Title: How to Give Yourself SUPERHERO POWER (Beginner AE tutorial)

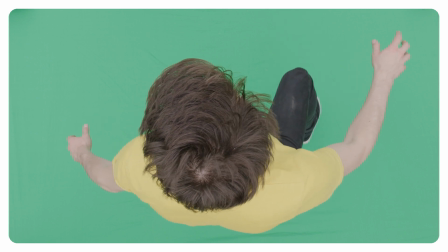249s
The first one is of our talent standing on a green screen acting like they are floating around in the air on one leg.
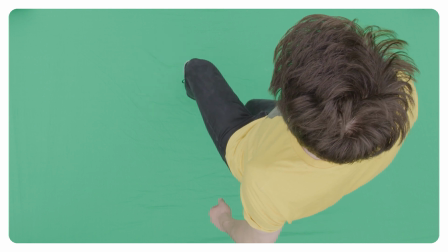254s
When you have that, switch legs and only do that movement for the other leg that was standing still. Later on we can just merge those two shots together.
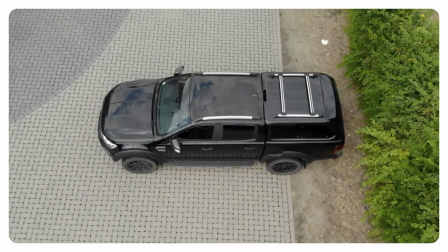261s
Their second shot should be the underground flying over the car and that's best done with a drone shot.
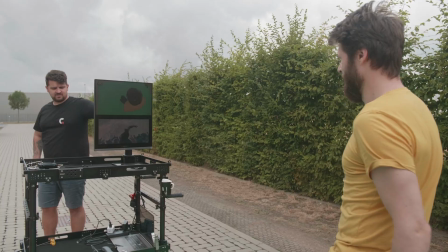266s
Now today we've got the LG Duelup attached to our production cart which has been super useful so far.
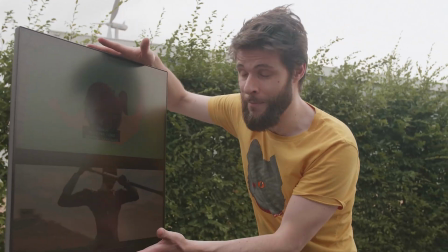271s
We can use this extraordinary resolution as a normal monitor but also as two different inputs.
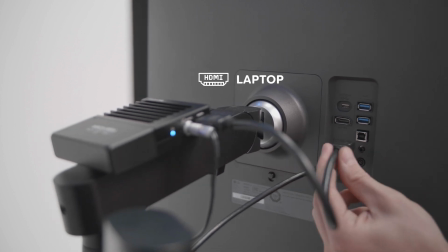275s
We have a laptop connected on the bottom and we have the camera view on top. And that is all possible because of the many inputs on the back.
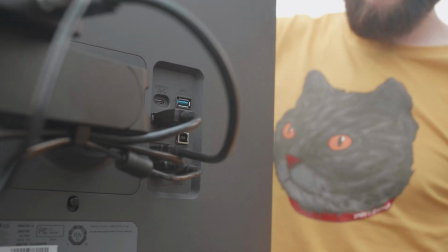282s
We have a display port, two HDMIs, a bunch of USBs and even a USB-C upstream port.
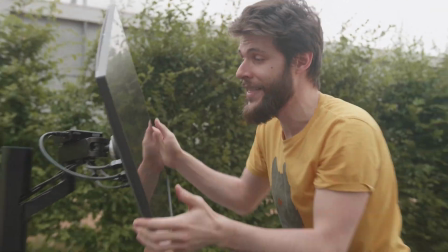286s
And we can just swivel that monitor around just the way we want. And that is all possible because of the updated Ergo stand on the back.
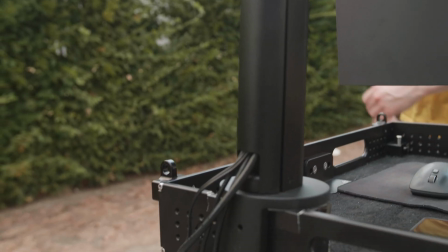294s
It's super nice, super cool and I love the cable management system in this one. Check the link down below guys for more information about the LG Duel Up. This drone flyover effect is super easy. Again, we placed our shots into a composition.
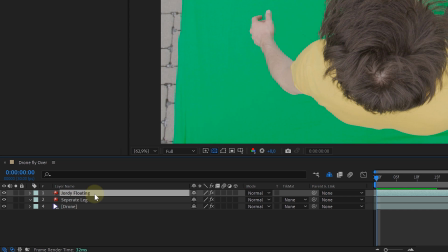306s
The drone shot on the bottom, the separate leg movement second and on top our floating talent. Then it's just a matter of pulling a beautiful green key on both the talent shots.
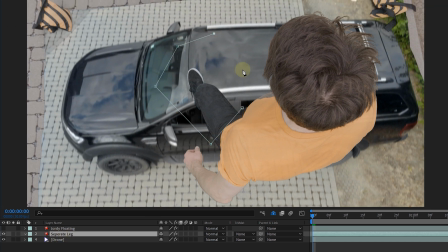314s
Of course on the separate leg we will also mask out the leg. And on the other talent clip the stuff we don't need.
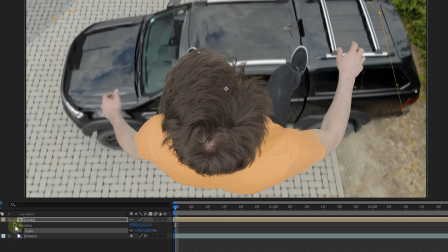319s
Precompose both talent shots and now we can animate it. In the beginning we will make our talent smaller and sit more on the bottom of the screen.
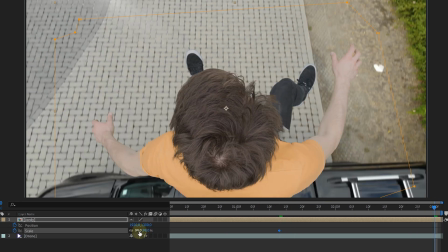326s
Then towards the middle of the jump we will increase the scale. And on the end of the clip we will again decrease the scale and move the talent a little bit higher in the framing. Giving the feeling that he moved forwards in an arc. And that's it. Last effect is super easy guys. You just film from a tripod or from a jib like we are doing.
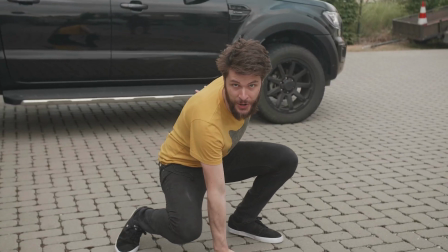345s
And then you jump in the air and land like a superhero. Superhero landing! Yeah, that's really hard on your knees.
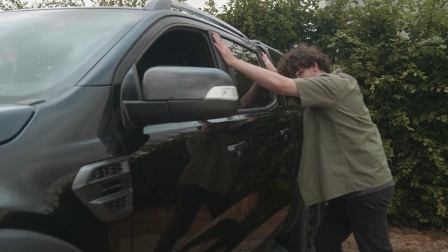350s
As an extra effect you can let some guys wiggle the car as you land. That way the impact feels more real.
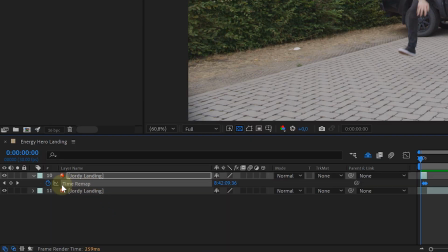357s
The last effect, the energy superhero landing. First thing we did was a small time remapping so our talent goes from slow motion to regular speed when he lands.
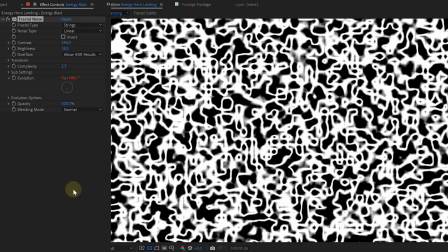366s
Then we added the new solid layer to our composition. On this solid we added an animated fractal noise and a CC vector blur effect.
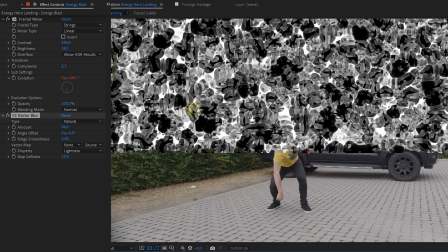373s
We also moved our solid layer up so the bottom sits in the middle of our screen.
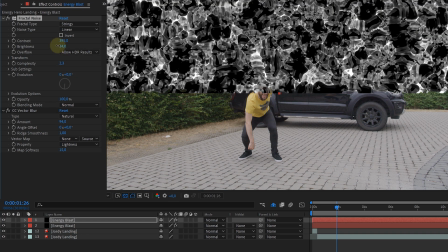377s
Now duplicate the solid layer and on the top solid we will make the fractal very subtle and for the bottom layer the fractal can be very bright.
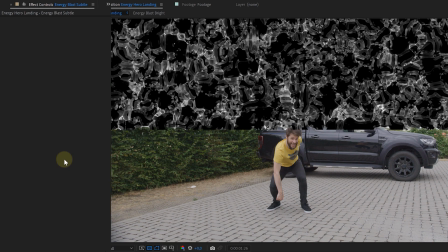384s
Next let's pre-compose every solid separately. Then add a CC sphere effect to the top pre-composed layer.
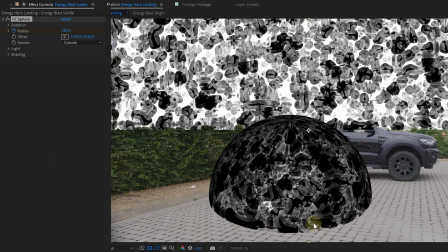390s
Like you can see by placing our solid halfway our screen we can recreate the feeling of ground contact. You can always fine-tune this by going back in the pre-comp. Next we added a purple tint and a glow effect.
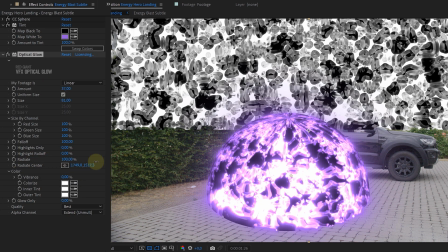400s
We used the optical glow effect from Red Giant because we love the irradiate function. Of course we positioned the sphere effect where we want the energy blast to happen.
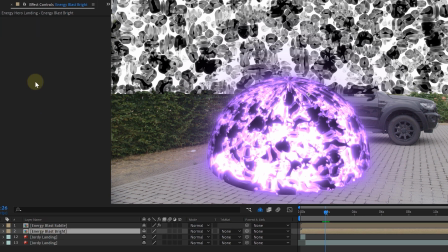408s
Then we copied the sphere and the tint effect to paste them to our bottom pre-composed layer. On this we also added a subtle fast box blur effect.
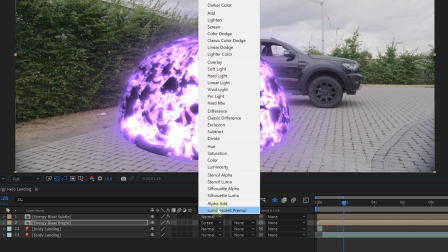415s
Now for the blending modes the bottom energy blast we will set to screen and the top to classic color dodge. And that's the main principle of the blast. We just added an extra chromatic displacement to the entire shot, fine-tuned the energy with some masks and of course we can't forget about the wiggle and some extra lens flares.
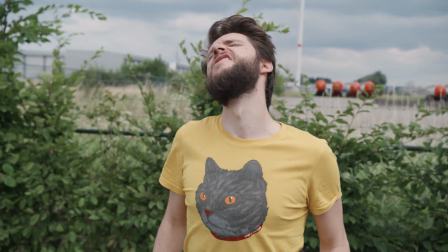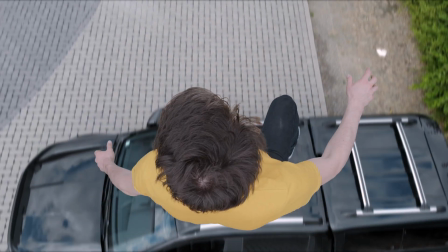Now, if you enjoyed this video, guys, definitely leave a nice comment down below and don't forget to hit that thumbs up button, that way you're helping this video in the YouTube algorithm and thus you're supporting the channel. Thank you so much for watching, guys. Thank you Storyblocks for your support. And as always, stay creative.
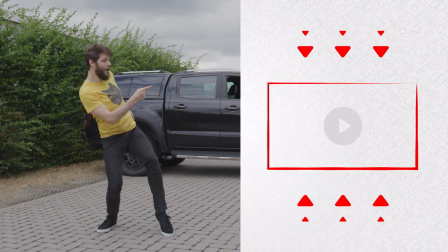458s
Now, check out the video here on my left for more and I'll see you guys next week.